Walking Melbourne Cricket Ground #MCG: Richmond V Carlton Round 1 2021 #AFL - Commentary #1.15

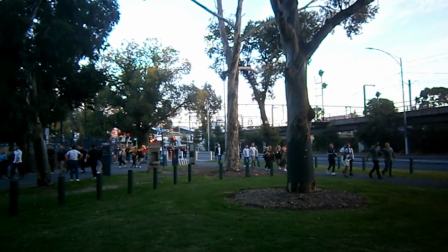3701s
They're probably, you know, catching up with other people that they haven't seen for a very long time.
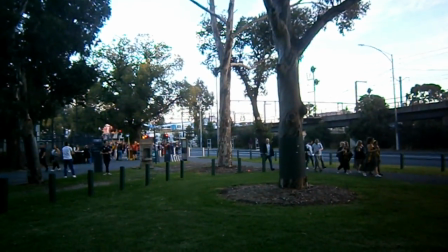3706s
And if they have seen them recently, they haven't been to the footy together for well over 18 months.
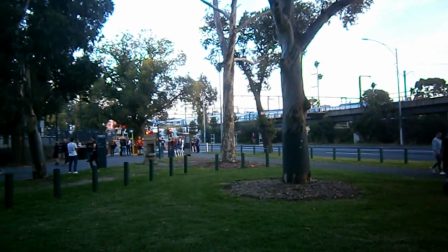3713s
So I didn't want to intrude on that. I don't want to ambush people with the camera.
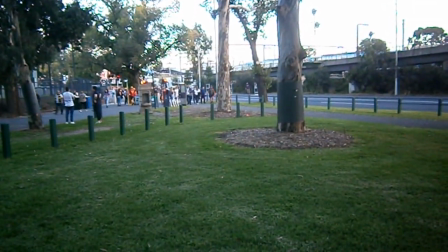3719s
I just want to capture life in Melbourne in the context of a walking video.
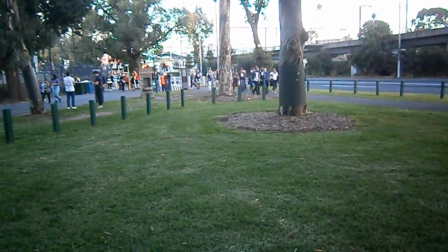3726s
I'm quite entitled to do. So if you're sitting there thinking, well, you know, this just doesn't cut the mustard.
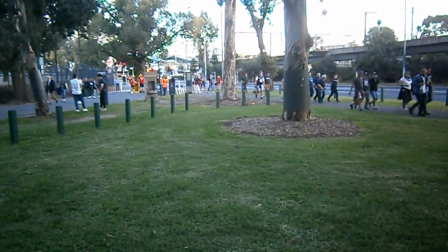3735s
I want to see people close up. I don't want the camera stopping for 5 minutes at a time.
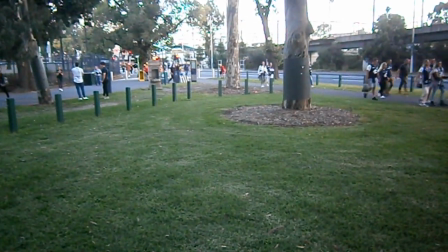3742s
Well, that's fair enough. But I think, you know, what I'm trying to build into my content is that every so often
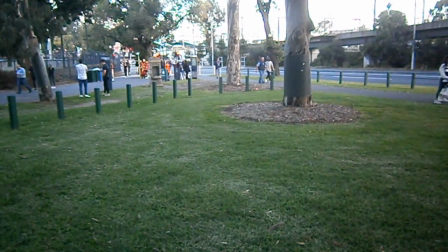3751s
I am going to stop and I am going to prop and I am going to just watch the camera over what's going on around the camera, and I want to capture that because it is that kind of stop and smell the roses moment that,
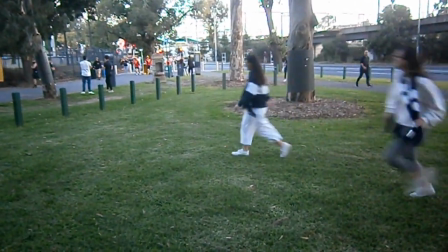3765s
you know, the camera doesn't always have to be moving, in my opinion. That now, here you go.
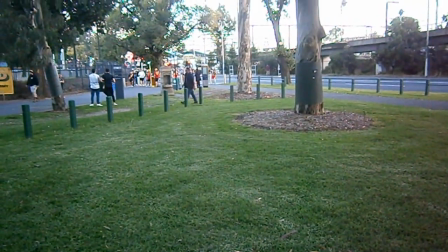3773s
those girls, if you're impatient for a bit of movement in front of the camera,
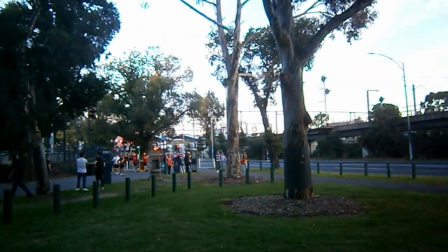3778s
those girls have surreptitiously and accidentally come to your rescue.
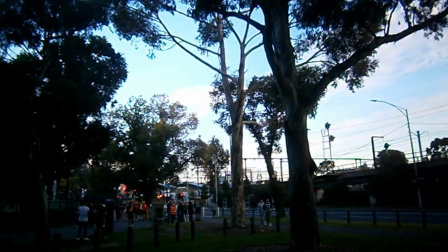3783s
But no, look,
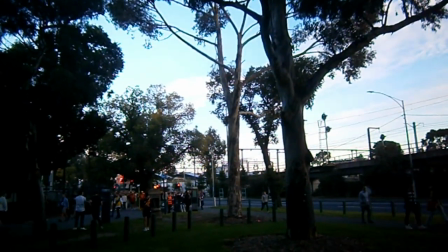3787s
I think one of the advantages of being a content producer is it's a form of self-expression,
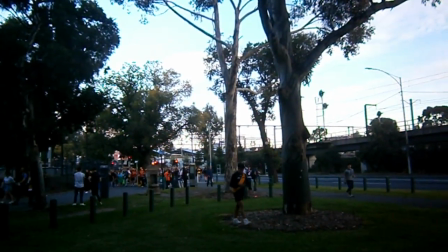3794s
and you know, there's no hard and fast rules.
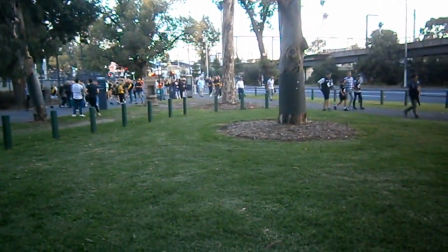3799s
Sure, there's parameters, and look, I'm going to confess that I've done a lot of research about this this particular niche, and
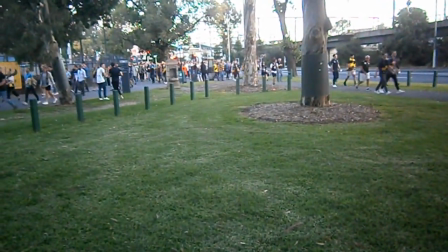3809s
I haven't even counted them up, so I wouldn't know how many, but it's definitely over 20 bookmarks of walking video content channels.
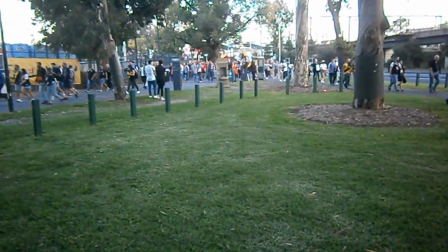3817s
But I have not looked at any of them,
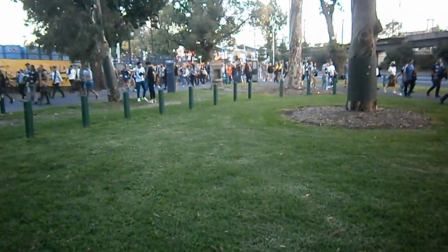3821s
to be honest, because I don't want to copy and mimic other content producers.
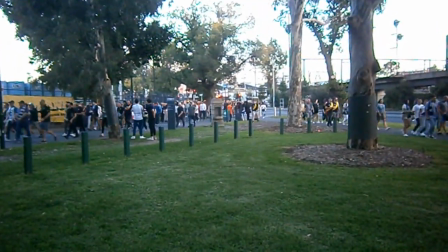3827s
I definitely want to create my own style. I want to ease my way into it.
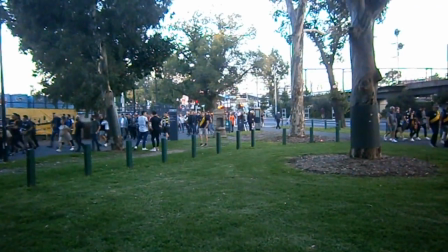3833s
I want to feel my way around. Well, you know, what does it mean to be a content producer?
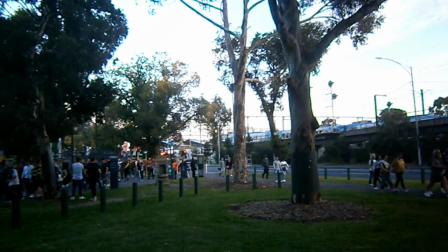3838s
Because, look, to be honest, and I've said this before in other commentaries,
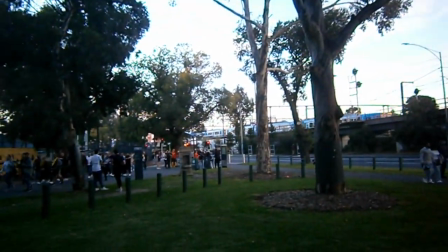3844s
I don't want to be someone that produces content for YouTube.
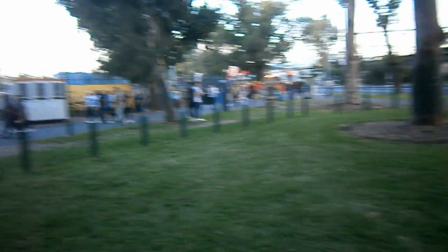3852s
That was never my goal. I consider myself a creative industries professional,
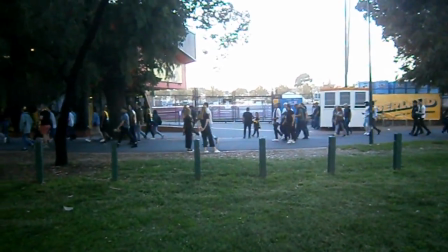3859s
so that means that I write scripts for film and theatre.
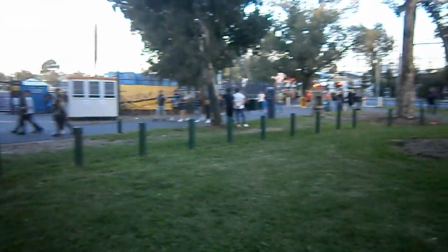3864s
I've written short stories. I've been to Oxford and done a creative writing course.
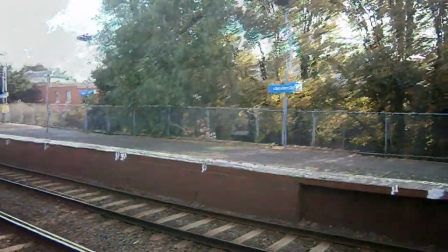3869s
20 years ago, I was obsessed with
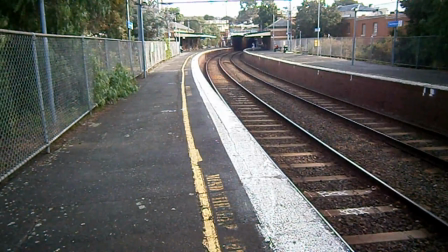3873s
with the guitar and singing at open mic nights, mostly covers,
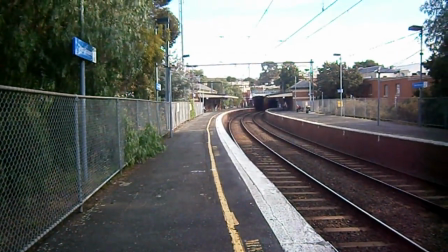3878s
but I eventually got round to writing my own songs as we transitioned back to
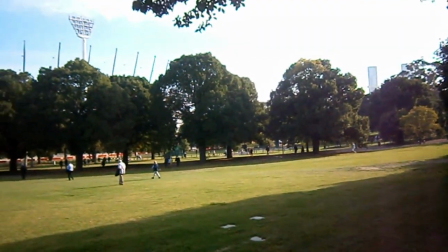3885s
West Richmond Station, still on platform one.
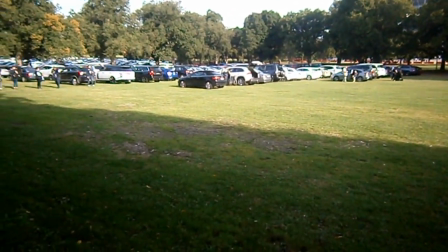3890s
But this is the odd bits, the offcuts of the edits we're getting into here,
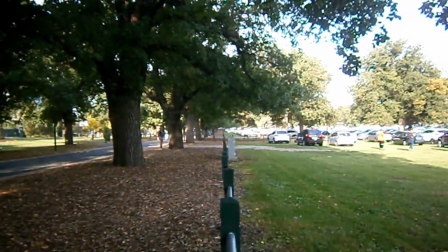3897s
which is why you'll see the footage change and transition through the edit here a bit.
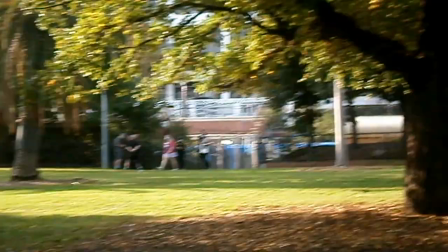3905s
I just didn't. It's not my goal to be a YouTube producer, but
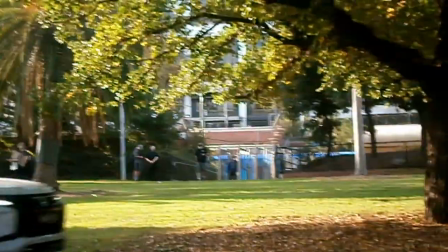3912s
it got to a stage last September, after, as we were coming towards the end of our 100-day lockdown, where
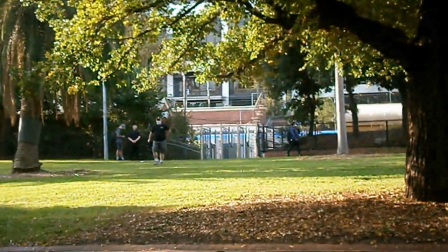3921s
I was sort of scratching around,
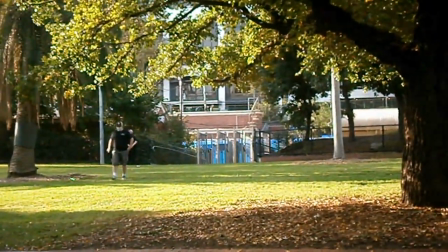3924s
for something to sink my teeth into, and it was that I accidentally did come across these walking video content channels,
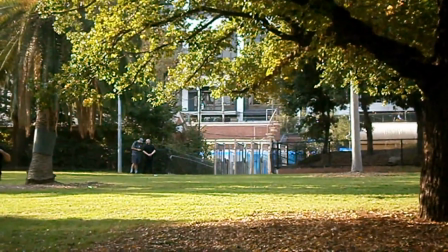3932s
and I realised that as a professional who has, I've been to the American film market,